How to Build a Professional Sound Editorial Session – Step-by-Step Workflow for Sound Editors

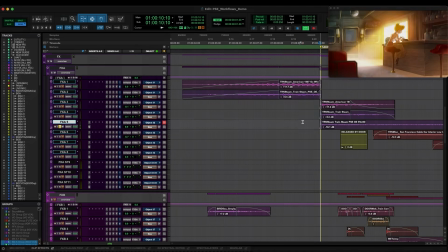(17:08)
And then we get this steam sound for the interior shot.
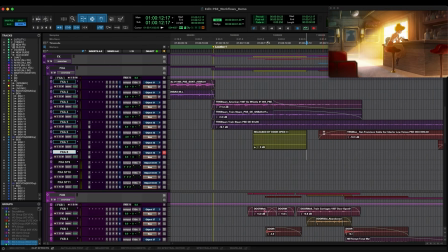(17:18)
And once again, I dropped a note here for a couple more sounds that are released by the door opening.
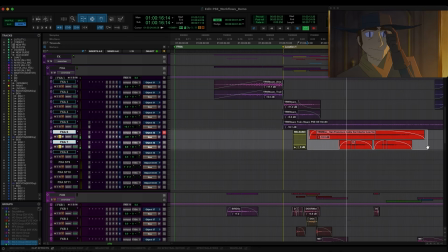(17:29)
We have this classic San Francisco cable car sound.
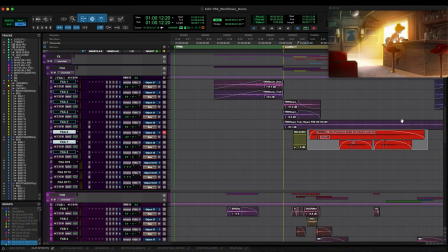(17:37)
And we have the train whistle. This is a train whistle that I recorded up in Santa Cruz.
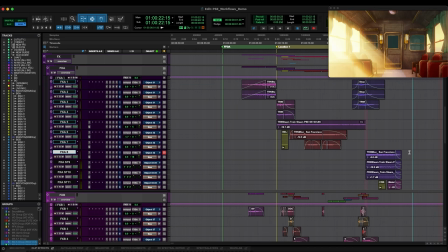(17:44)
And you can see that these are all the train sounds for the show are all here in one spot. And so we have 3 up here in blue, so let's check these out.
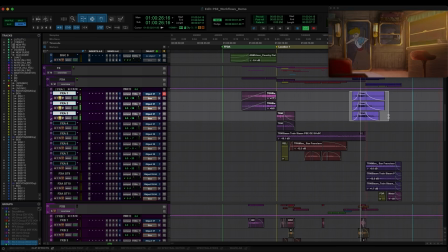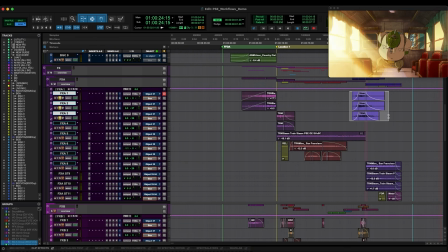(18:02)
So clearly that's for that train passing by on the left, and I did set up some temporary automation here to have that panning to the left just for reference for myself and to make it play a little clearer here in the video. You can check out some of these sounds.
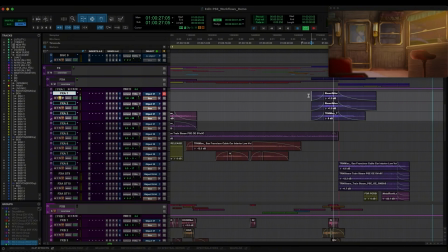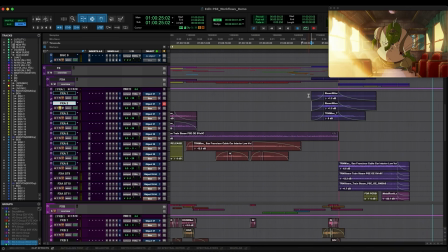(18:24)
So that's a steam whistle sound that I brought into sound particles to put a little Doppler on it, and it has a little reverb tail at the end.
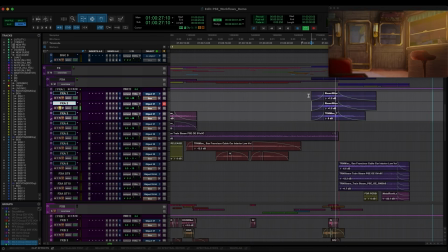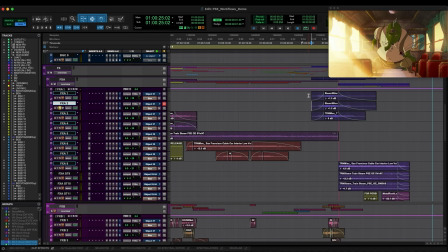(18:40)
So that's more of the steam kind of sound whooshing by.
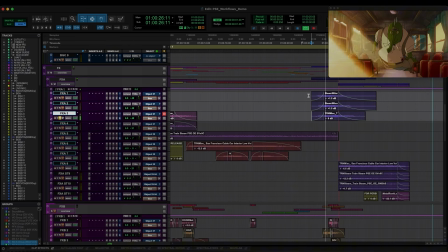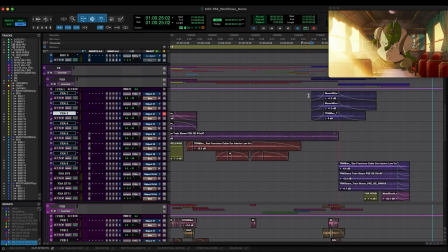(18:51)
And again, that's the classic kind of click-clack rattle sound.
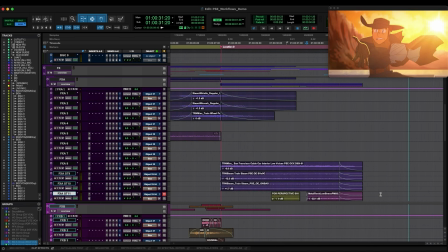(18:57)
And I've left another note here for this perspective shift.
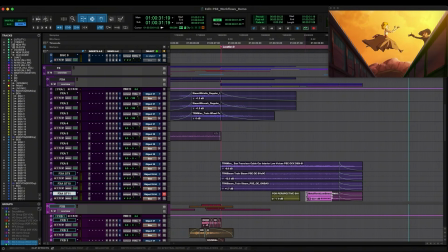(19:01)
We come down to this low camera angle and you get a deeper metal ronk sound for that shot.
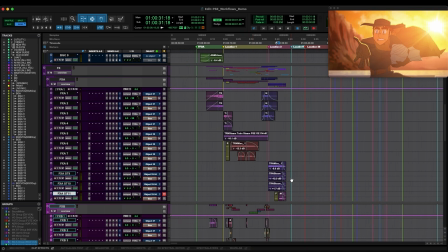So coming into effects predub B, let's see what we have here.
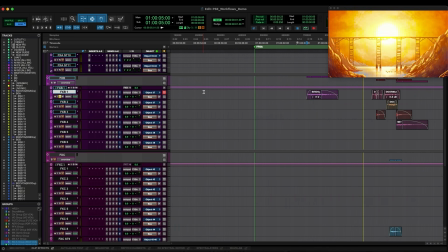(19:19)
We have some wings. And importantly here, it's wings on water, so it gives that sense of texture, not just a dry wing flap, but the sense that they're taking off on water.
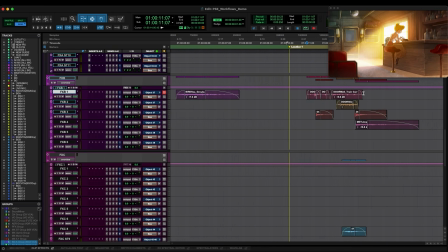(19:35)
And we have some doors.
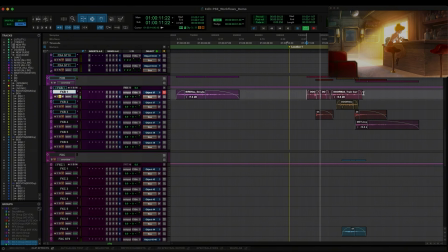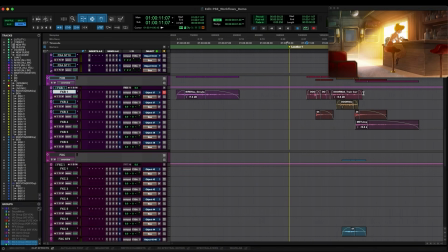(19:43)
So there we have the latch sound that's color-coded in kind of a pink. We have the slide of the door, and we have the impacts here.
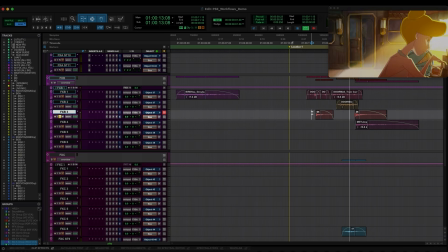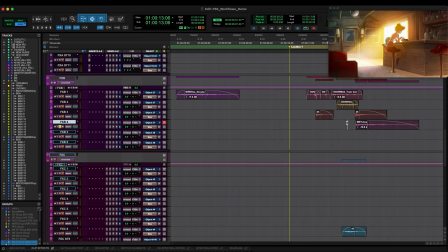(20:01)
And we have a deeper metal impact to give the final door open a little more dramatic impact and give the entrance of this character a little more personality.
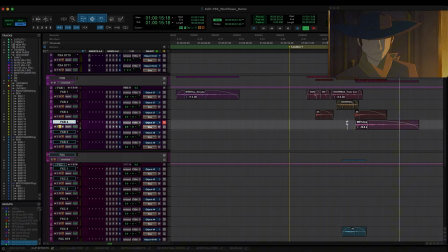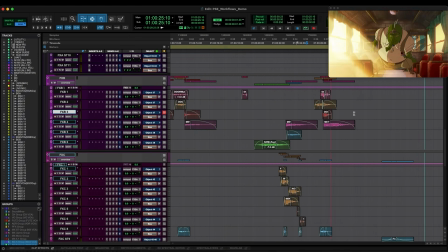(20:19)
And if we carry on to the end of the scene here, using that color coding scheme, you can see that I'm using similar sounds for the door close at the end of the scene,
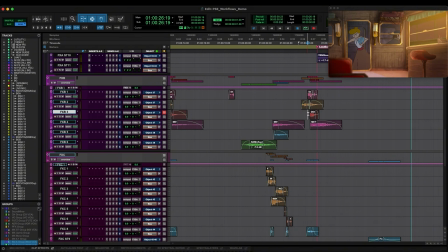(20:32)
and hopefully keeping that color coding consistent, the re-recording mixer will know what to do with those.
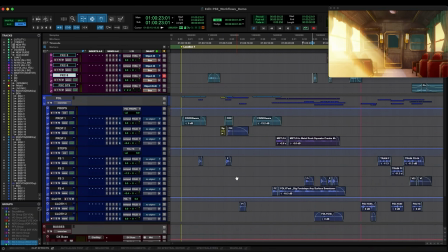(20:37)
And if we come down into Foley, you can see that we have props, footsteps, and cloth.
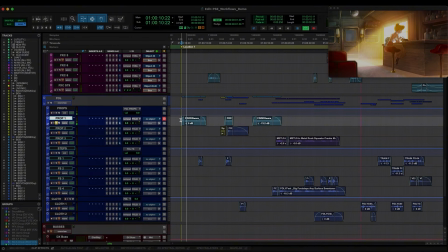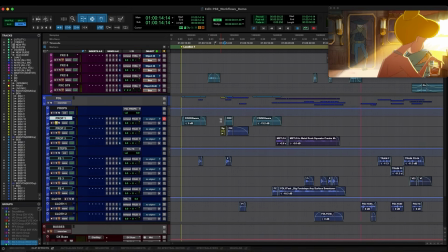(20:54)
So we have the woman's glass here.
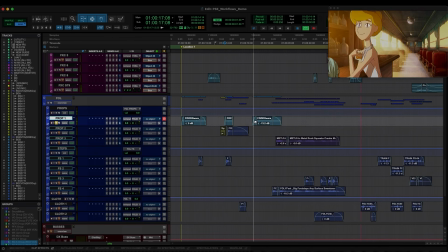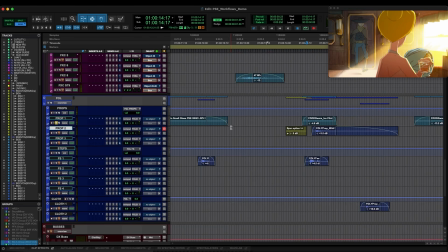(21:03)
And I dropped another note here. And this note here is just to communicate that the spur is an optional element and it can be easily muted if it's not wanted.
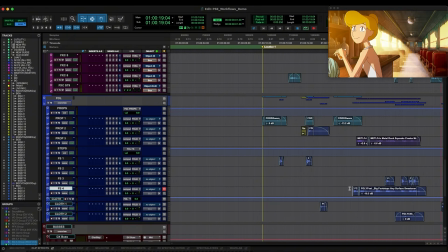(21:14)
And if we come over here, we have the footsteps for the alligator.
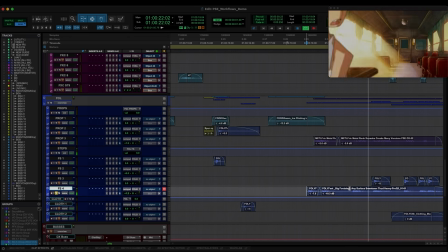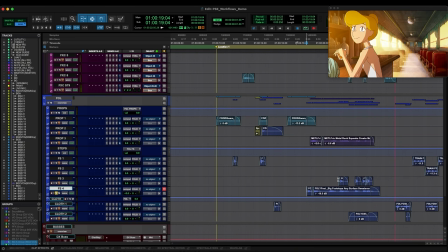(21:26)
So that was more of a sub kind of element just to give the alligator some weight. And you can see that those play exclusively until the door is opened.
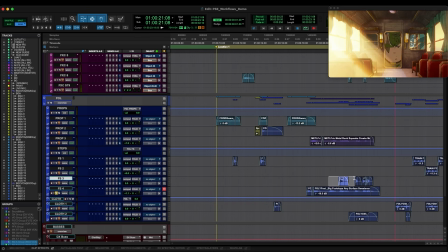(21:36)
Then this next layer comes in, and I'll play the next layer. And that's more the kind of mid-range element.
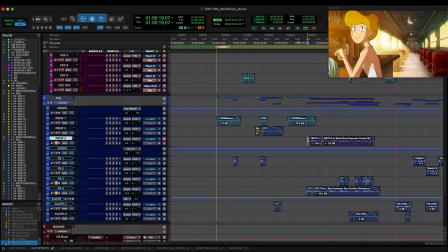(21:49)
I also added some metal ronks here to give the character more sense of weight.
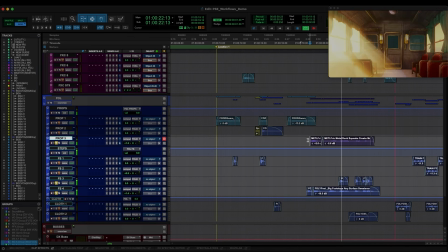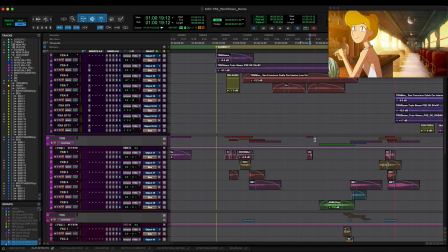(22:03)
And if we play this with the glass rattles from earlier,
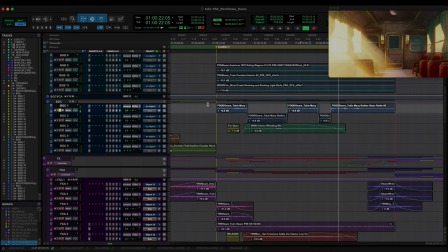thank you so much for joining me today. I really hope that you got something out of this that you can apply in your own workflows. And don't forget to follow Pro Sound Effects for more videos like this. I'll see you next time.